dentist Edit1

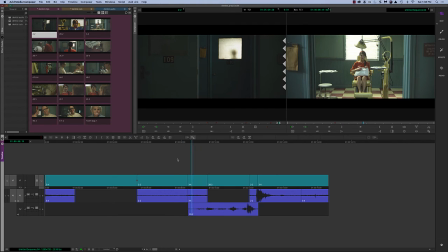(16:36)
Maybe you start and combine the close-up with the wide shot,
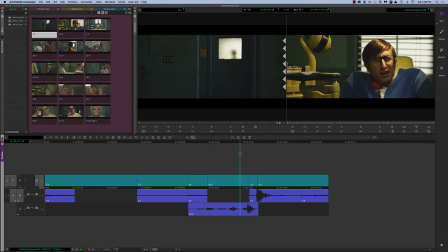(16:40)
or the wide shot with the close-up. But in any case, here's the other thing that's very, very important.
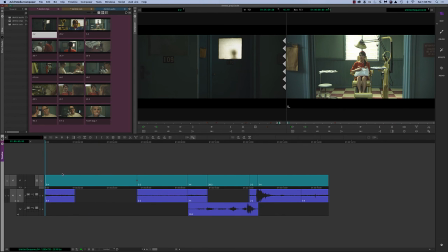(16:45)
If I load her shot back up by opening up my little tool palette here, I think it's like my little toolbox, and hit match frame, it'll load it up.
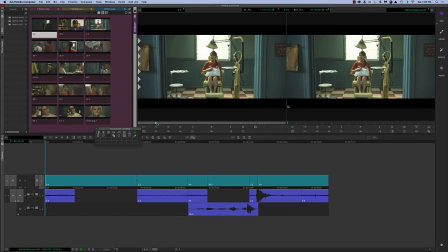(16:56)
Okay? The time it takes from when they shot her shot, breathe, she looks, slam. There's the reaction to the slam.
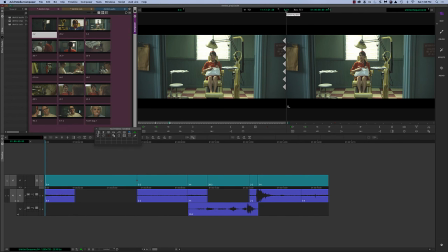(17:14)
That duration on her shot took 8 seconds. In the scene that I have, intercutting the guy, it took 16, almost 17 seconds.
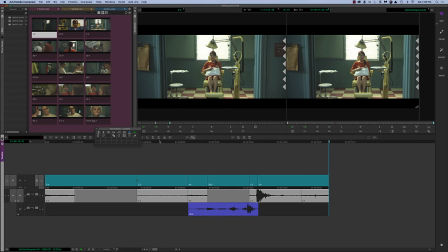(17:29)
I've doubled the duration of the thing. You say, well, but that's not how they shot it. Shouldn't you just make it fit?
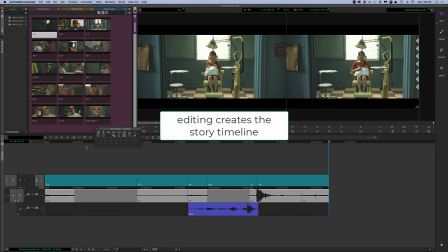(17:34)
No. We as editors will control the universe of time.
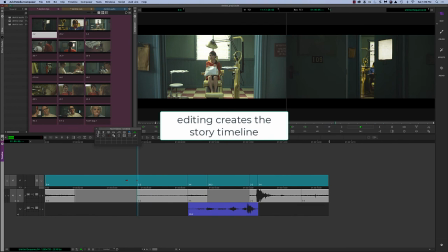(17:43)
I could gone back and forth. I could gone this way. He looks.
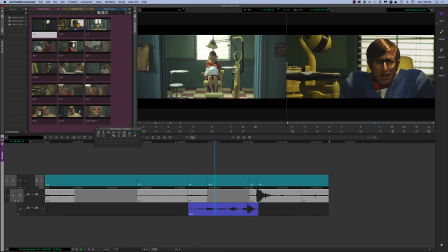(17:49)
She looks. Maybe I can make this go even longer. Okay, I'm going to take everything to the right here,
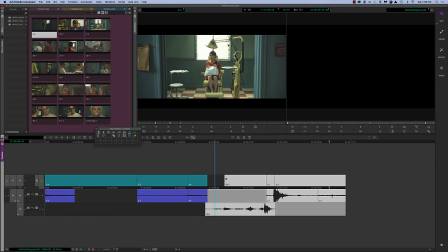(17:59)
and I can just move this down, and I want to extend his pain.
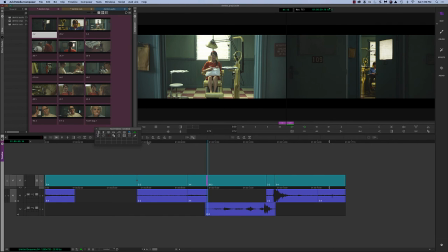(18:06)
Okay.
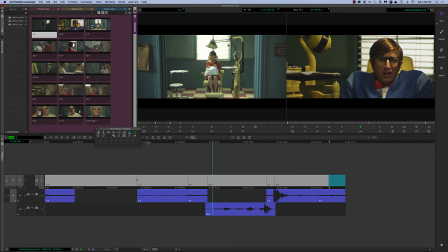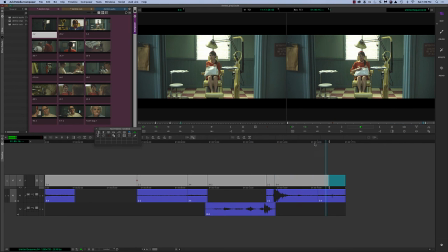(18:14)
Okay, was that terrible? Not necessarily. Was it correct? Of course it is, because I just did it. And add a whole nother second. So again, we control that timing for dramatic effect.
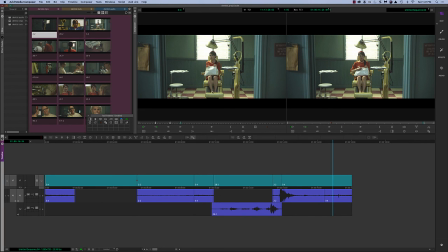(18:30)
So then the rest of it is just building the story. After the slam, she decides to get up. She walks toward the door, and then the dentist comes and surprises her. I think we can do better than that. Okay, so that's that angle.
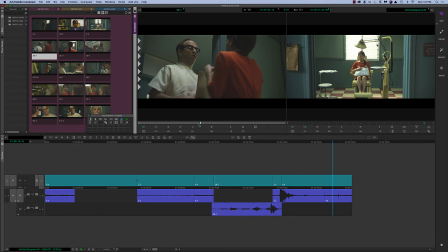(18:49)
We have another angle, which is this angle, as he comes around. Okay, a little better, because he jumps at it. And this is what makes sense. She drops her purse. Get it? Okay, there's no sound on the purse. You got to make that work.
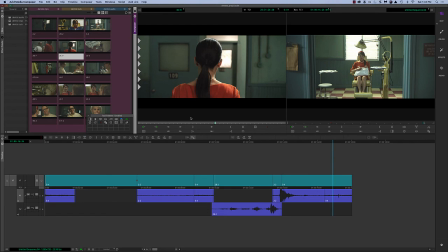(19:08)
Then we also have this angle. So that's 2 angles already. And here she is walking toward the door. There's no sound on this, so you can take sound from the other side, whatever. So the question then becomes, and then they did a different take here.
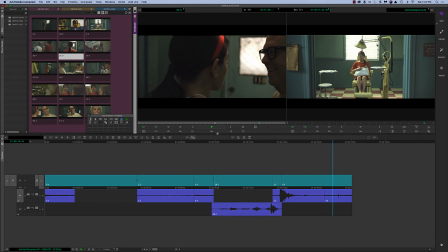(19:27)
He didn't come around and she didn't jump. Okay, that's a little creepy. Okay, so that up to you whether you want to use this or not. You don't have to use it exactly that way because it's there. So we've got 3 angles.
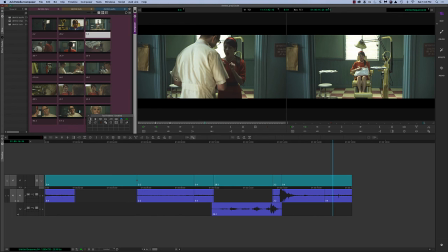(19:44)
This angle of her walking toward the door, this angle where she's walking to us and we're on the other side of the door, and then you have this angle where the dentist comes around the corner.
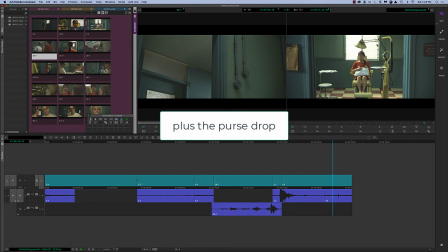(19:58)
All right? So how do you intercut that in as much as I had 3 angles at the beginning of her sitting in the chair,
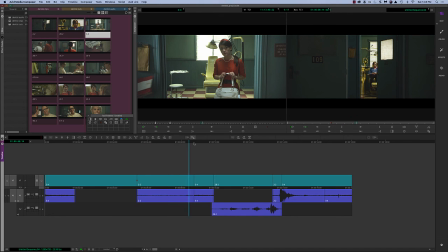(20:08)
to the wide shot of the room across the hall, to the close-up of the guy in the chair across the hall.
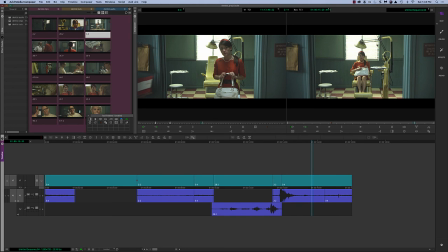(20:14)
And I cut that in together. So you will do the same thing of her exit and to her shock in the bump. Okay? All right, I'll stop there.